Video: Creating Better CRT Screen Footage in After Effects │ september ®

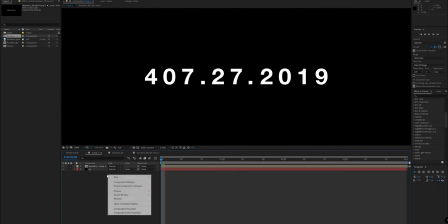So if we right click, create a new adjustment layer,
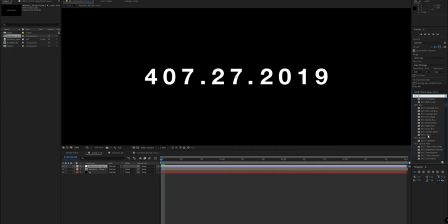and drag our trusty BCC LED layer on, wherever this is, there is a lot.
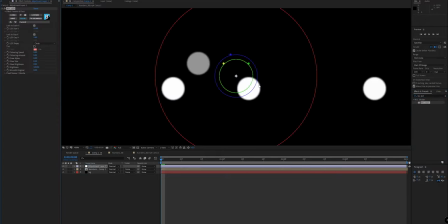We can put this on, you can see it is splitting up into quite large squares at the minute.
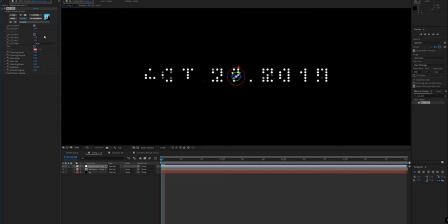So if we move this down to maybe 5 and 5, you see this needs to go down a little more. We can even make this 1. Bear in mind, this is actually changing the size of the pixel, so this is changing the gap. So if you wanna make this both quite small, we're already getting some pretty nice pixels here, but I'd even want the pixels to be smaller if possible.
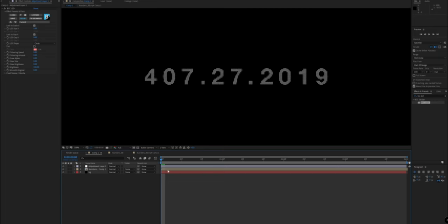So this was a slight issue I seemed to run into last time, where this looks good, but I almost wanted it to be slightly smaller. And the only way I seemed to manage doing that was scaling this up.
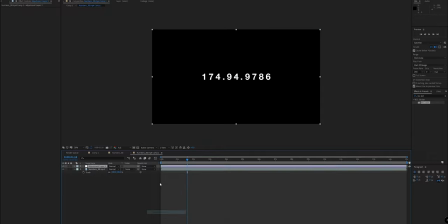So the sample footage itself, or rather we can just create a adjustment layer so that we are not affecting the footage too much. scaling this up like this, maybe something like 150, which means that the LEDs have more detail to work with, and then scaling this back down.
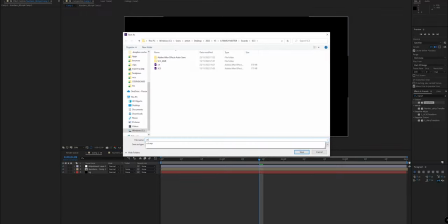But for now, we'll leave it with something like this. Make sure we're saving this. Just add some extra vowels at the end, and we can get that going.
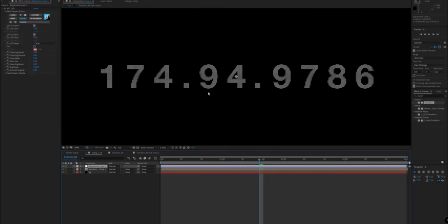So here is our LED for now. So there are a few more settings in here. So obviously, like I mentioned, you've got the LED shape you can change. So you want this to be square, you could do that. Very slight effect, but it does matter.
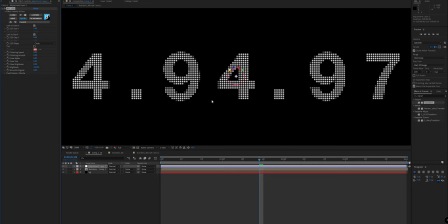And what I went about doing last time, which didn't seem to have a massive effect, but it did sort of work, was if we scale this up. So if you click on the lock to scale, you can change the scale of this. So we make that 1 and 1, they're going to be identical. If you make this 1 and 2, they're going to have a slight little stretch to them,
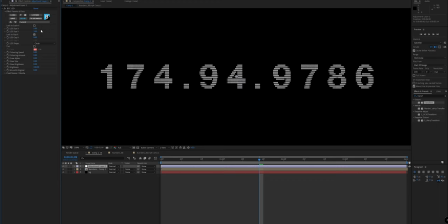which is incredibly subtle, but I sort of like the way it looked, because it sort of added a little more of a CRT look. So we can leave it about 3 for now.
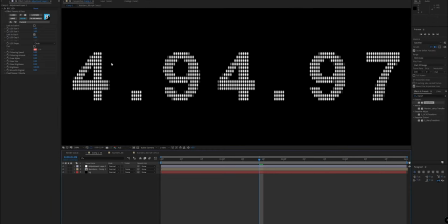I think that worked quite well. And just if we focus on the foreground for the second, we can add some RGB separation. And the plugin I found was literally by searching RGB, found this RGB separation plugin here. You have the choice to put this either before the LED or after the LED.
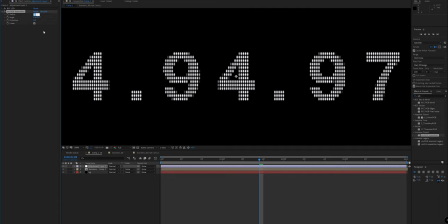So if we set the radius maybe something like 5, you can see the RGB separation that's happening.
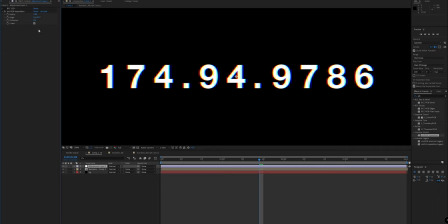If we deactivate the LED, you can see that what we're doing is quite literally just doing that. So it's not separating it by the pixel, but it does a pretty good job of simulating the effect whilst keeping this,
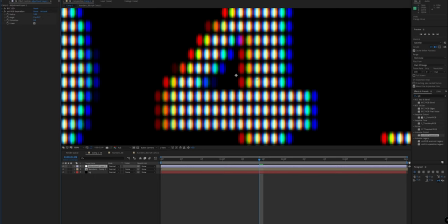and you get a good little blur in each segment there.
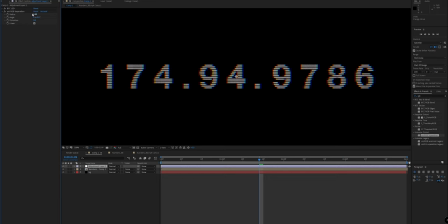So we can set that to something like 5 to exaggerate it on the edges, and you can see the difference of if we put it before the LEDs versus after.
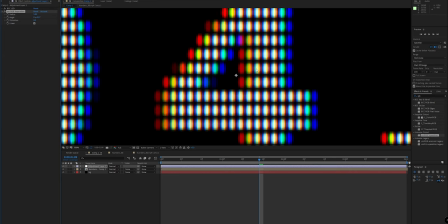I'm tempted to put it after the LEDs in this case, because it creates a nice little blur here on the whites, which presumably gets removed when you take it back.
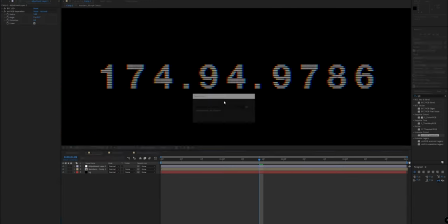So we'll leave it there. And from here, what we can do is that it's important that if you add any more adjustment layers on this, the background is going to be completely black, which when you look doesn't typically seem to be the case.
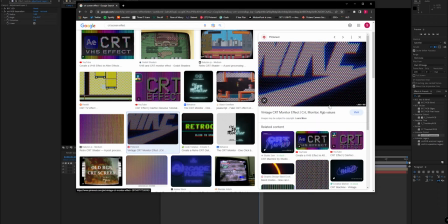You have this sort of residual RGB split here from even on the back.
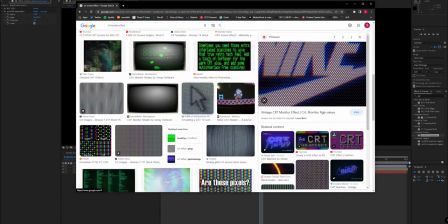So what you want really to be dealing with is a slight gray.
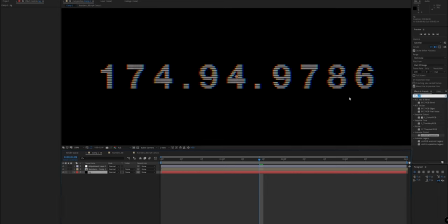So if we grab the background layer here, and just get some brightness and contrast, we can tick use legacy here and just turn that up a little bit to something like
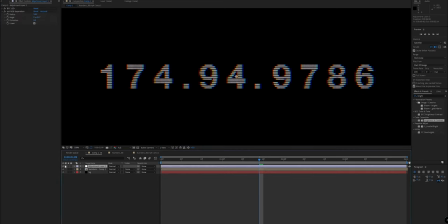150, although that doesn't seem to be working. If we turn this up, it's because the background layer isn't actually visible. My bad.
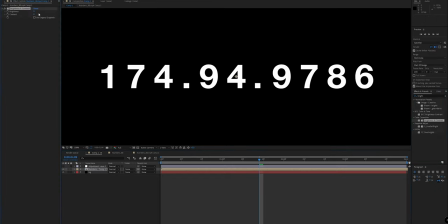So if we were even to grab this and presumably just chuck a brightness and contrast on that, make sure we're ticking use legacy, it's going to brighten up the background just a little bit,
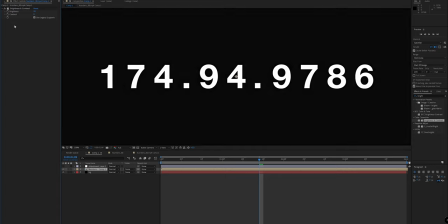and we literally want a touch of that, but just enough to pass through the LEDs so that we're getting some residue like that.
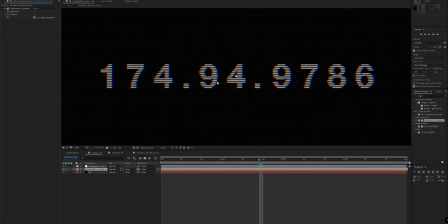And this is starting to get the kind of effect that we want. We can make this brighter than we need currently for the moment, because we can
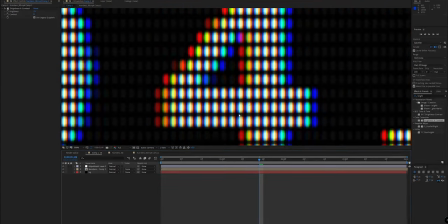color correct it later with LUT, and you can see we're getting some nice RGB separation even on the background there.
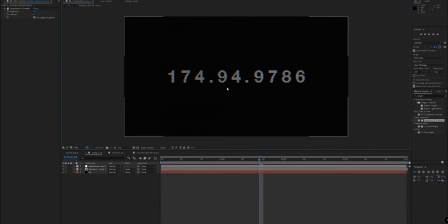So we're already starting to get a pretty decent effect.
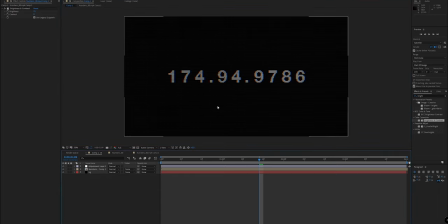Some sort of like final tips here, if you really wanted to composite this or get this ready to render out. We're working with a frame rate of 15 here. That is fairly low. That is similar to the frame rate of my intro. If you sort of pay attention to that, it's quite small.
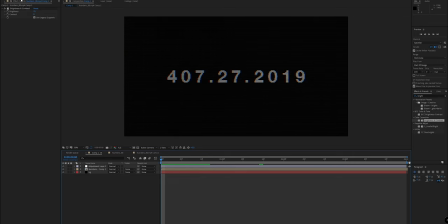You can up that pretty easily just by going to composition and then composition settings here and just changing that to 30 there. But for me, I kind of like the low FPS look, because it gives a sort of analog feel to the footage that you're creating. So you can change that there.
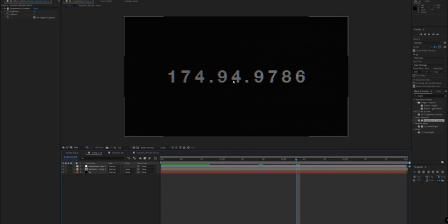You can export this as an emission map, really, because you're getting some pretty binary colors here.
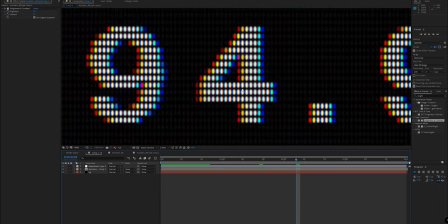You know, you're not adding too much glow or complication, which could look strange in 3D software. But if you're going for like a sort of realism or stylized look,
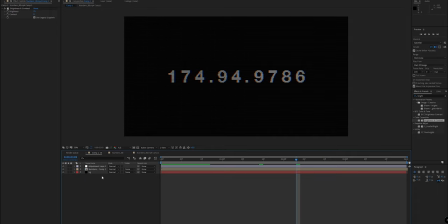what I tend to do is add a little bit of glow and some minor color correction just to give a little more contrast, and also a fisheye effect. I forgot about that. So if we wanted to do that, we could right click, create a new adjustment layer.
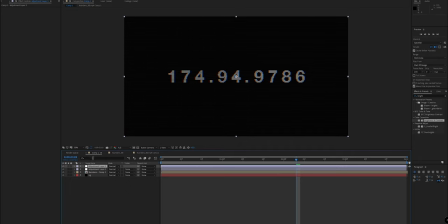You can name your adjustment layers. Obviously, if you're an organized bean, you can, but I just tend to whack them on to create the effect that I want. So I do a lot of experimenting, and we can grab a fisheye effect, which is, it's got choices here, universe or sapphire.
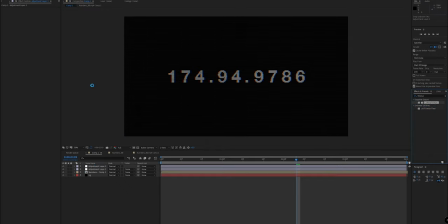Sapphire has always done me right, so I'll pick that for now. And you can see it's incredibly strong. If we turn down the Z dist a little bit, which tends to be the distance, and maybe this down to about 0.5, we can sort of start to create more of a warp, which you'll kind of see if we turn that off versus on,
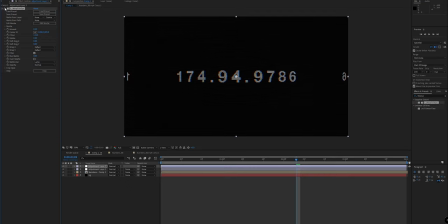which helps a bit. Bear in mind, we're getting these sides at the minute here, so we can change that here, I believe, to tile and tile, or even no and no, but we're going to get these black edges, which look a little funny. So what I prefer to do is reactivate these to reflect and just duplicate the adjustment layer,
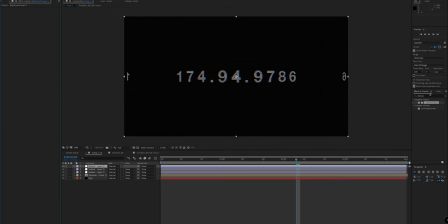delete the actual effect and add a vignette instead, which works quite well. Just get S vignette and set the opacity here to something like 2. It's just going to blur those out and focus on our CRT here in the middle.
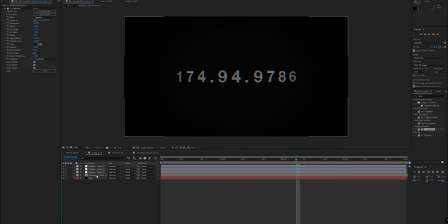We can also, if we're going to create more of a look, head to our
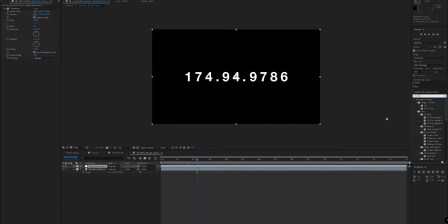sample footage here and just get a flicker effect, which is going to, funnily enough, make our footage flicker. We can set this to something like 1 and just really quickly pre-render this,
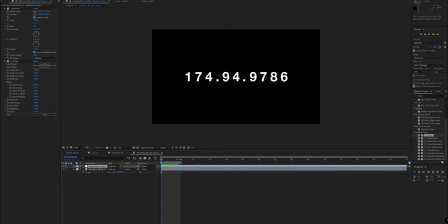and you'll see we're getting a, if we just shorten this down, we're getting a nice little flicker there, which is going to give more of an analog look too.
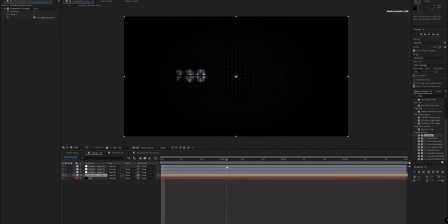So we can head back into our composite here and see what we're dealing with, working quite nice.
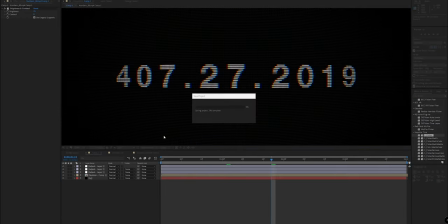And just to finish this off, if we wanted, or if a glitch effect like you saw the last one,
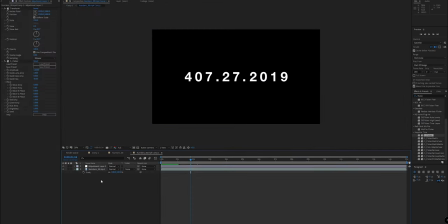that effect is down to amino diffusion, I believe. So we can right click on this, head to adjustment layer and drag that over the top and grab an amino diffusion. You have a load here which all do different things, but essentially they're pretty good at glitching out your footage.
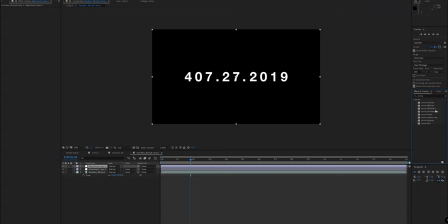There's also a plugin called modulation, which is really good. I might cover that in a later video, but for now, amino diffusion sort of seemed to work the best for me. And you'll get a pretty quick idea of what this is able to do here.
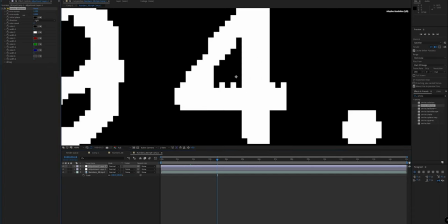It's actually quite subtle here, but if you play with the settings, maybe something too like 4,
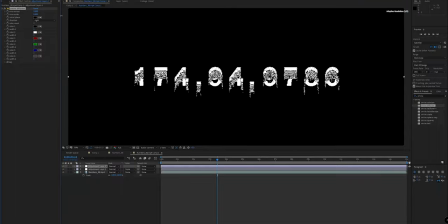or up, we're almost getting some sort of
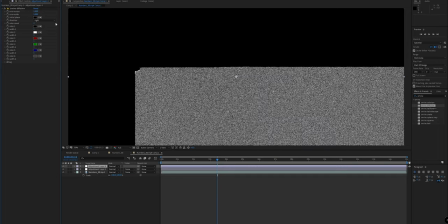important to mess about here a little bit, so you can sort of see what you're doing. Maybe because of the sign of, oof, maybe because it's all white, you seem to be getting a bit of a
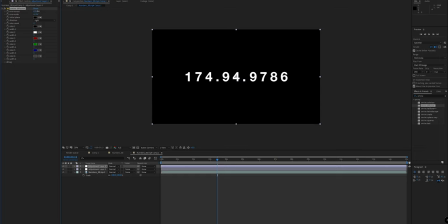interesting look. This is where the experimentation obviously comes in. You don't want it to be half missing like that. And it's also important to make sure you're pre-rendering in full at this point.
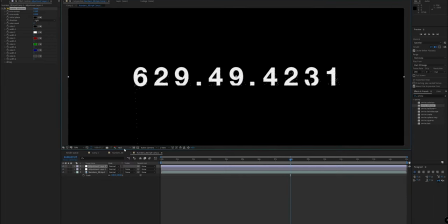So, because when you're working in half, sometimes it changes. So make sure you're stuck in full.